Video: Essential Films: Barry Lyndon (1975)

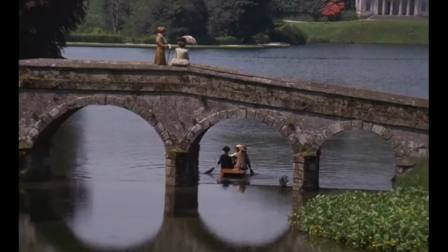Reading interviews with Kubrick on his work, it's clear that the man experienced emotion differently than most people,
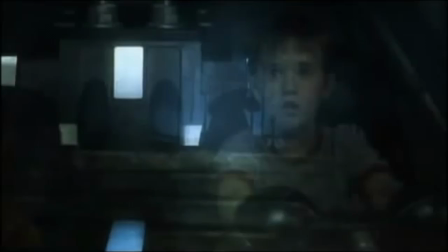perhaps on a more subtle level, as it always seemed he was more creature of intellect than anything else.
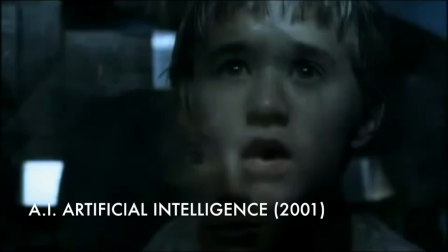It makes sense, then, that the one time that he attempted to write this Spielberg-style accessible family film, he wrote a story about a robot who wants to become human. Perhaps this is how Kubrick saw himself in some way,
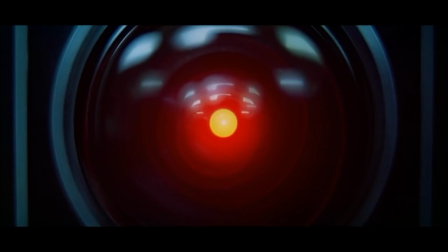struggling to understand the distinctions and dynamics between the human and the robotic, between reason and emotion.
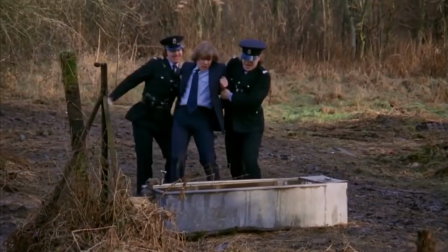Note how the robot Hal 9000 is the most sympathetic character in 2001 A Space Odyssey,
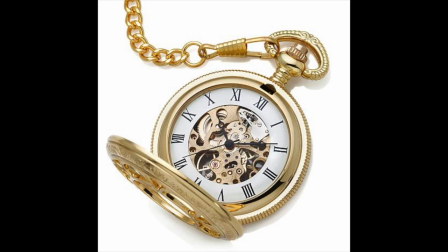or how Clockwork Orange describes Alex's loss of free will in terms of the mechanical and the organic, hence the Clockwork and Orange of the title.
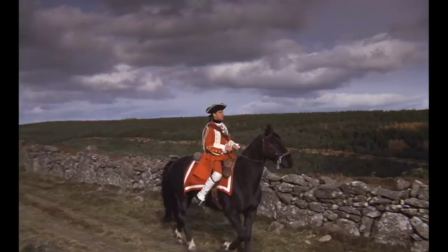When I watch Barry Lyndon, what I see in the film's central character is a man conflicted about how to deal with his own emotions.
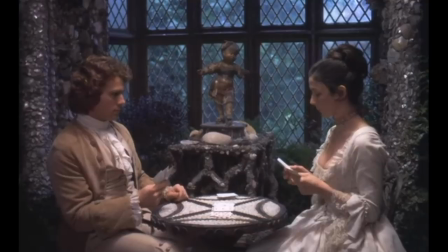When we first meet Barry, he is so stiff, his passions are so repressed,
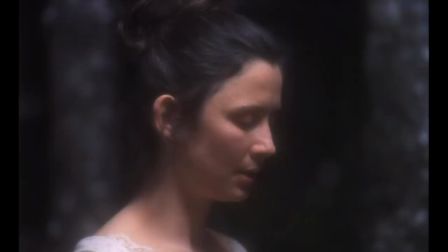that even after having been invited into physical intimacy by his love interest, she still has to guide his hands to the right place.
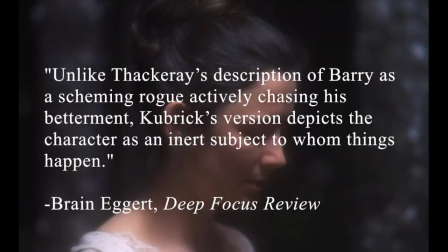Unlike Thackeray's description of Barry as a scheming rogue actively chasing his betterment,
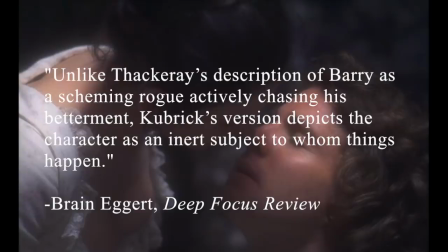Kubrick's version depicts the character as an inert subject to whom things happen, him," writes Brian Eggert of Deep Focus Review.
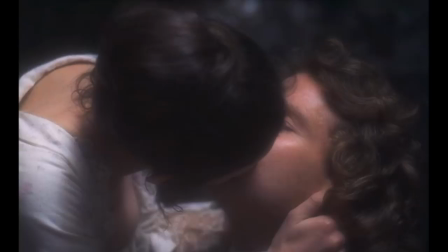This scene sets up Barry as a passive character, whose main role in the story is to react to the world around him.
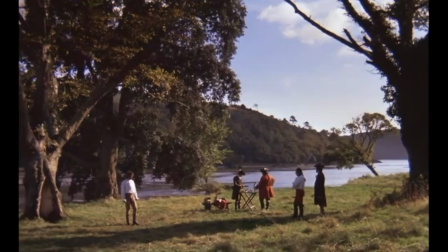The first time Barry does act on his emotions, it gets him into a ridiculous amount of trouble and misfortune.
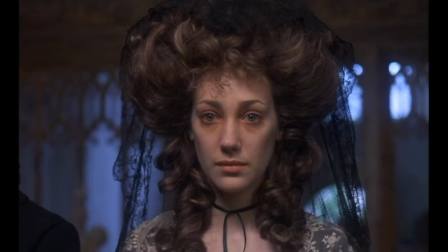This turn of events, along with a society that he lives in,
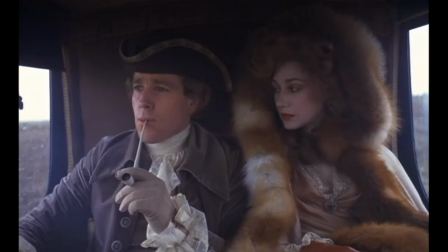causes him to repress his emotions even more, which gets him into trouble later, when he is emotionally unavailable to his wife.
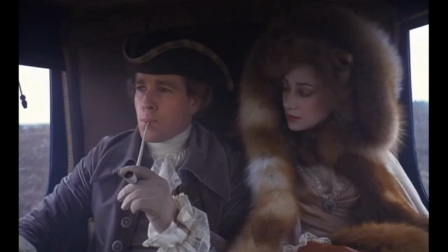Redmond? Would you mind not smoking for a while?
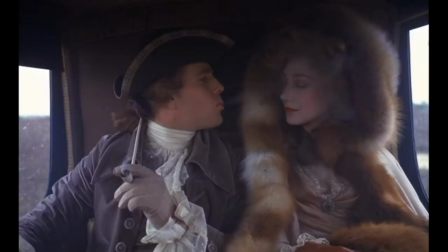Redmond?
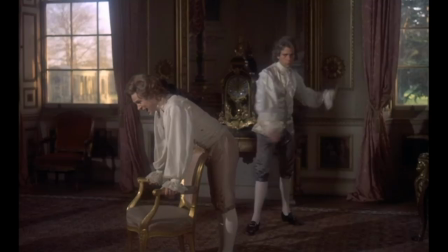This upsets Barry's stepson, who serves as a passionate foil to Barry's cold opportunism, and who challenges Barry to feel,
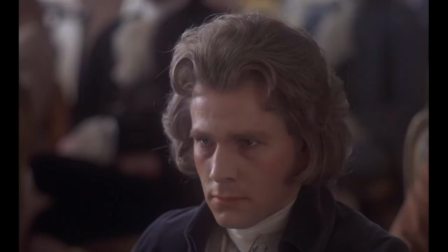which only results in ruin when Barry's repressed emotions burst forth in a moment of uncontrollable anger.
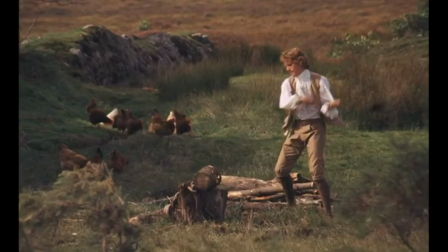The emotional distance that defines the film's central character extends to the film itself,
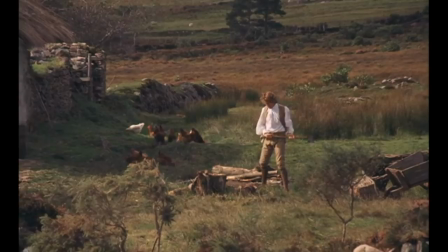which uses wide shots to dwarf the characters, making them seem insignificant in the hands of fate. The film is consciously a museum piece, writes Tim Robey of Telegraph, its characters pinned to the frame like butterflies.
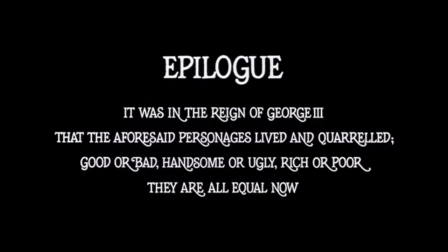Let's not forget the film's epilogue, a final shattering blow pushing the characters even further away from us,
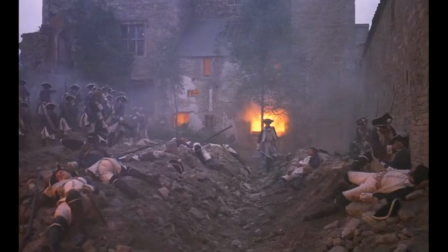suggesting that we adopt a fatalistic and possibly nihilistic stance to what we've just seen.
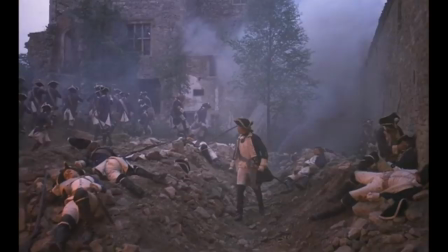Watching characters that you're supposed to feel distant from is exhausting, however, but the film solves this problem by using length to its advantage.
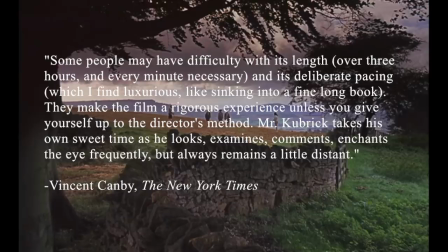Some people may have difficulty with its length, over three hours and every minute necessary, and its deliberate pacing, which I find luxurious, like sinking into a fine long book. They make the film a rigorous experience unless you give yourself up to the director's method.
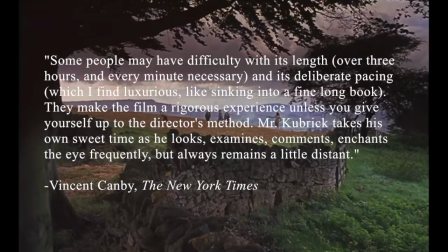Mr. Kubrick takes his own sweet time as he looks, examines, comments, and chance the eye frequently, but always remains a little distant.
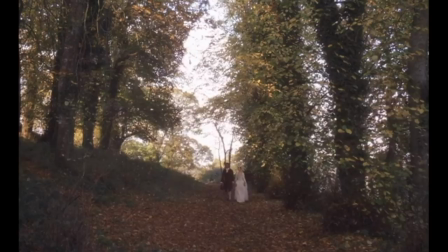Instead of simply prolonging this distance, the film uses time to decrease that distance,
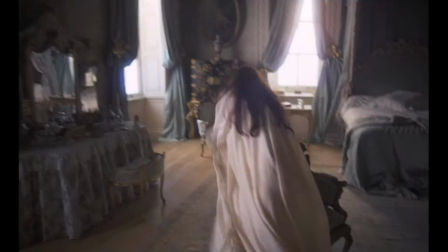wearing down on the audience, so we become more and more vulnerable as the narrative plunges from cool and collected charm into a spiral of bitterness,
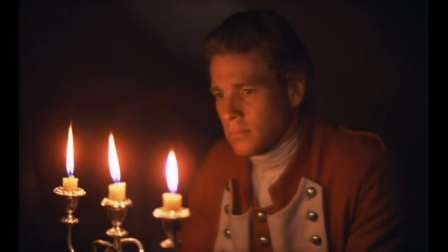grief, vengeance, and hysteria.
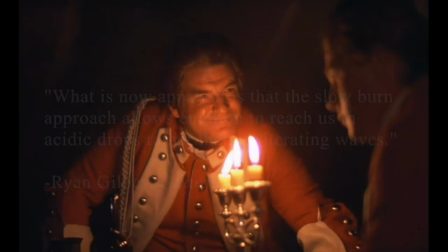What is now apparent is that the slow burn approach allows emotion to reach us in acidic drops rather than obliterating waves.
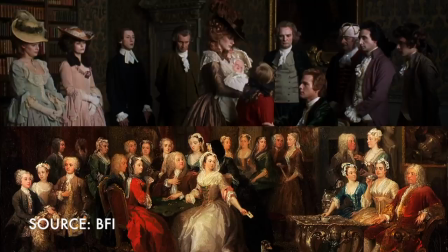If nothing else though, Barry Lyndon is a gorgeous film, brilliant in both its impeccable mimicry of the art and fashion of the time period it portrays,
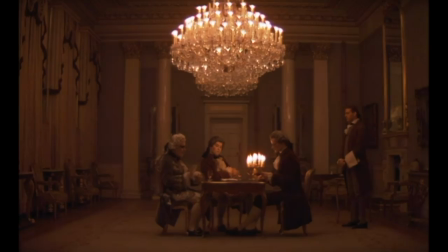and in its technical innovations, as Kubrick went to great lengths to film in natural lighting, requiring him to borrow a special lens from NASA, which would allow him to use the movie's many candlelit scenes.
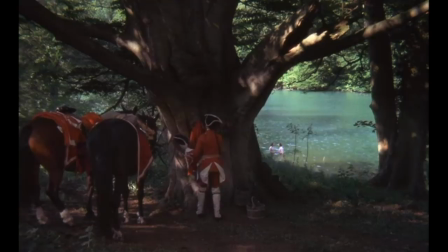It is a film which is all about happiness, though none of its characters can be said to have truly achieved it,
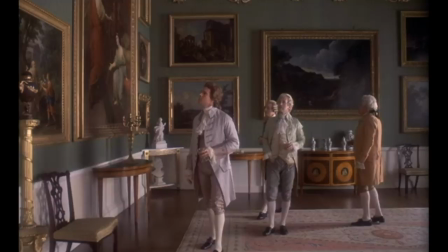just as it is a film all about emotion, though it has very little of that either.
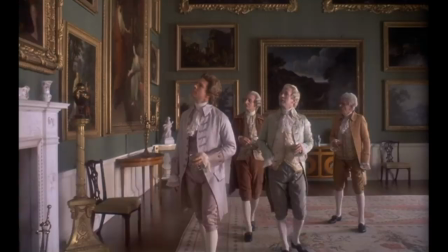But, like many brilliant films, it both invites and resists interpretation as to what exactly it says on these subjects.